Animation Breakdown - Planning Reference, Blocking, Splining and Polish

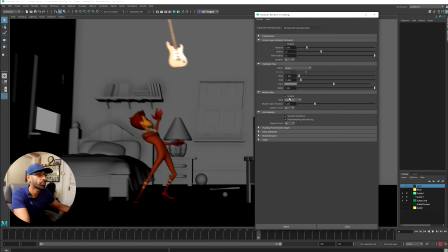dragging actually what i'll do just to show you i'll just take that off for now motion blur
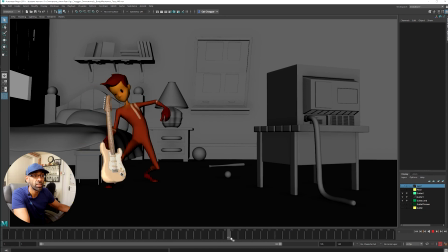but if you look at the hair you can see the hair comes up
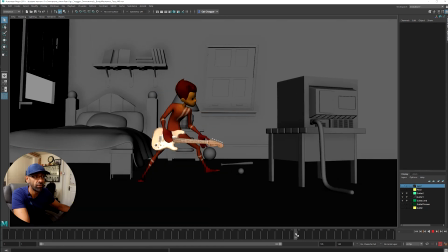and then as it comes down it drags even drags there pretty extreme there but that's the thing and when this is in
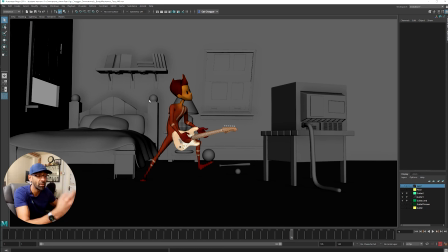these quick in-betweens you can do extreme poses you'll feel it but and you'll see it sorry you'll feel it but you won't necessarily see it and then
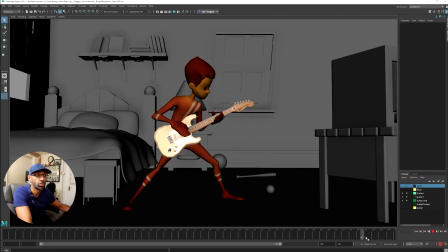as it comes down there's a settle in the hair there like a cushion which makes it even more believable right little blinks as well and
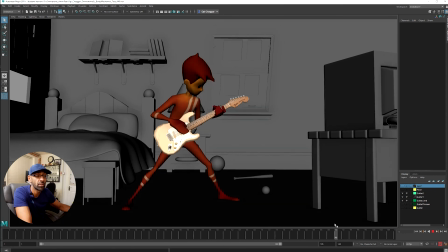then the hand as well I've got little grip and then he readjusts and grabs and this hand here kind of smudges he's
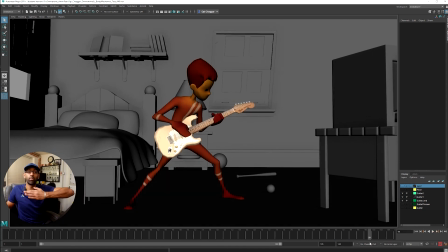got it but then it comes back up and then it's a cushion so it comes up and then there's a little cushion so this is when it comes to polishing parcel
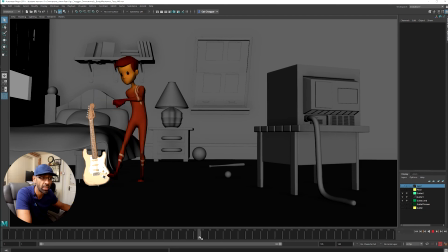you're really refining that as i come here you can see here the hand with the hand here it's trying to follow a line of action and then as it comes down
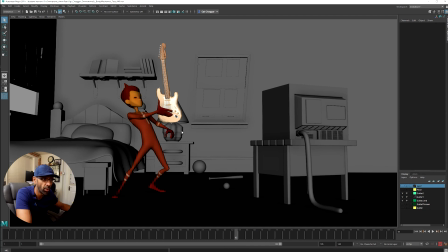grabs it and you can see the hand was all clear here the silhouette then as he as it goes up it's dragging
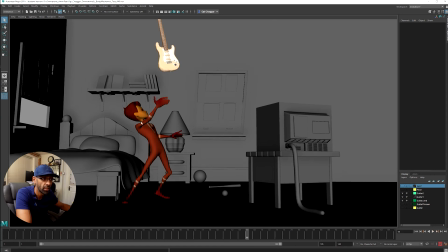down the hand so you can see the i think of the arm and the hand is all connected so there's a little s shape there
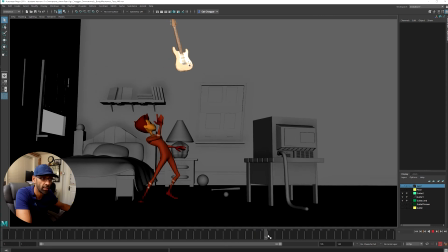and then the wrist delays and then it comes back so there's a little delay so i wanted to get like a little flick flick like that which i
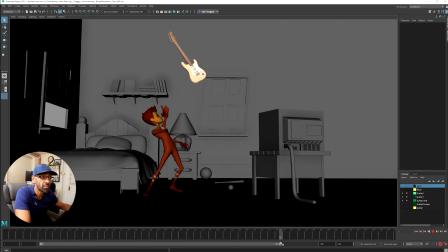got which i was quite happy with and then when he when he lands what i've done here is you can see that exaggeration of the stretch
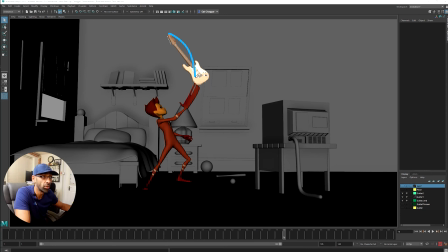the reason i did that is i wanted to continue the guitar being part of the arm so as it comes down the whole object is following a path leading to the arm so it's coming back and it gives it a nice organic flow when you do that if you make the object kind of
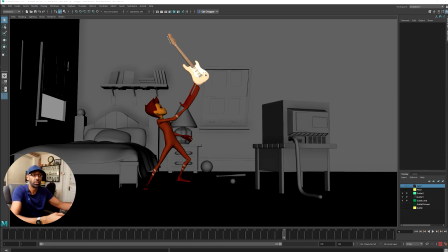part the prop the part of the body like an extension and you think of it like that then you can kind of make a nice flow
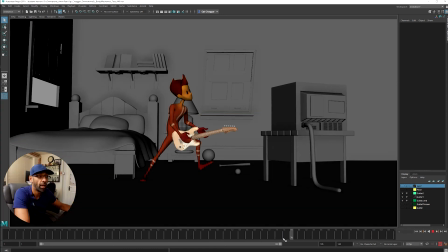going through the whole body including the object the prop but it's only for like one frame and then i'm trying to follow the arc as you can see i'm trying to follow it going down and then back up
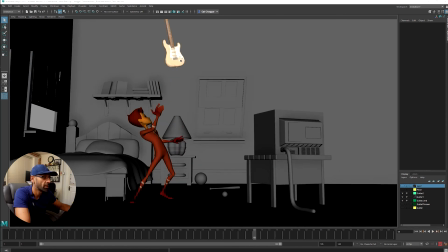here as well you can see the fingers here around this area as well these ones i'm trying to just do a little extra detail right that that you sometimes might neglect but you shouldn't really
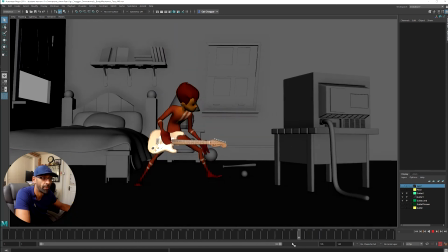and then he lands comes
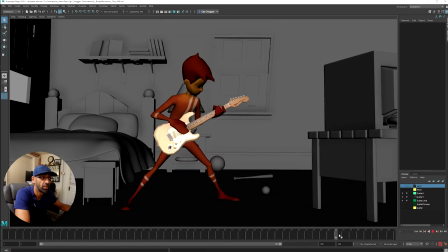up and lands down that's it and then there's a bit more cushion in the head as well as he comes down and
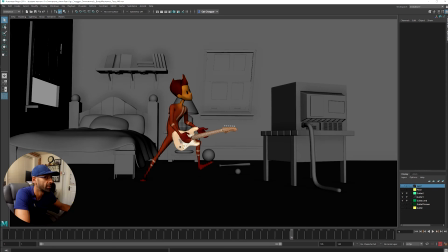also the leg here this leg comes up and as he catches
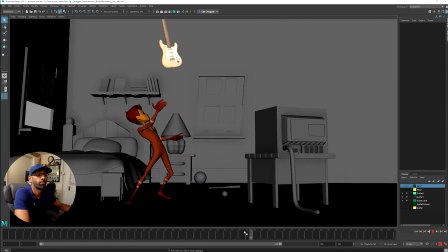bam comes down so you got you get that kind of weight coming down so the walk as well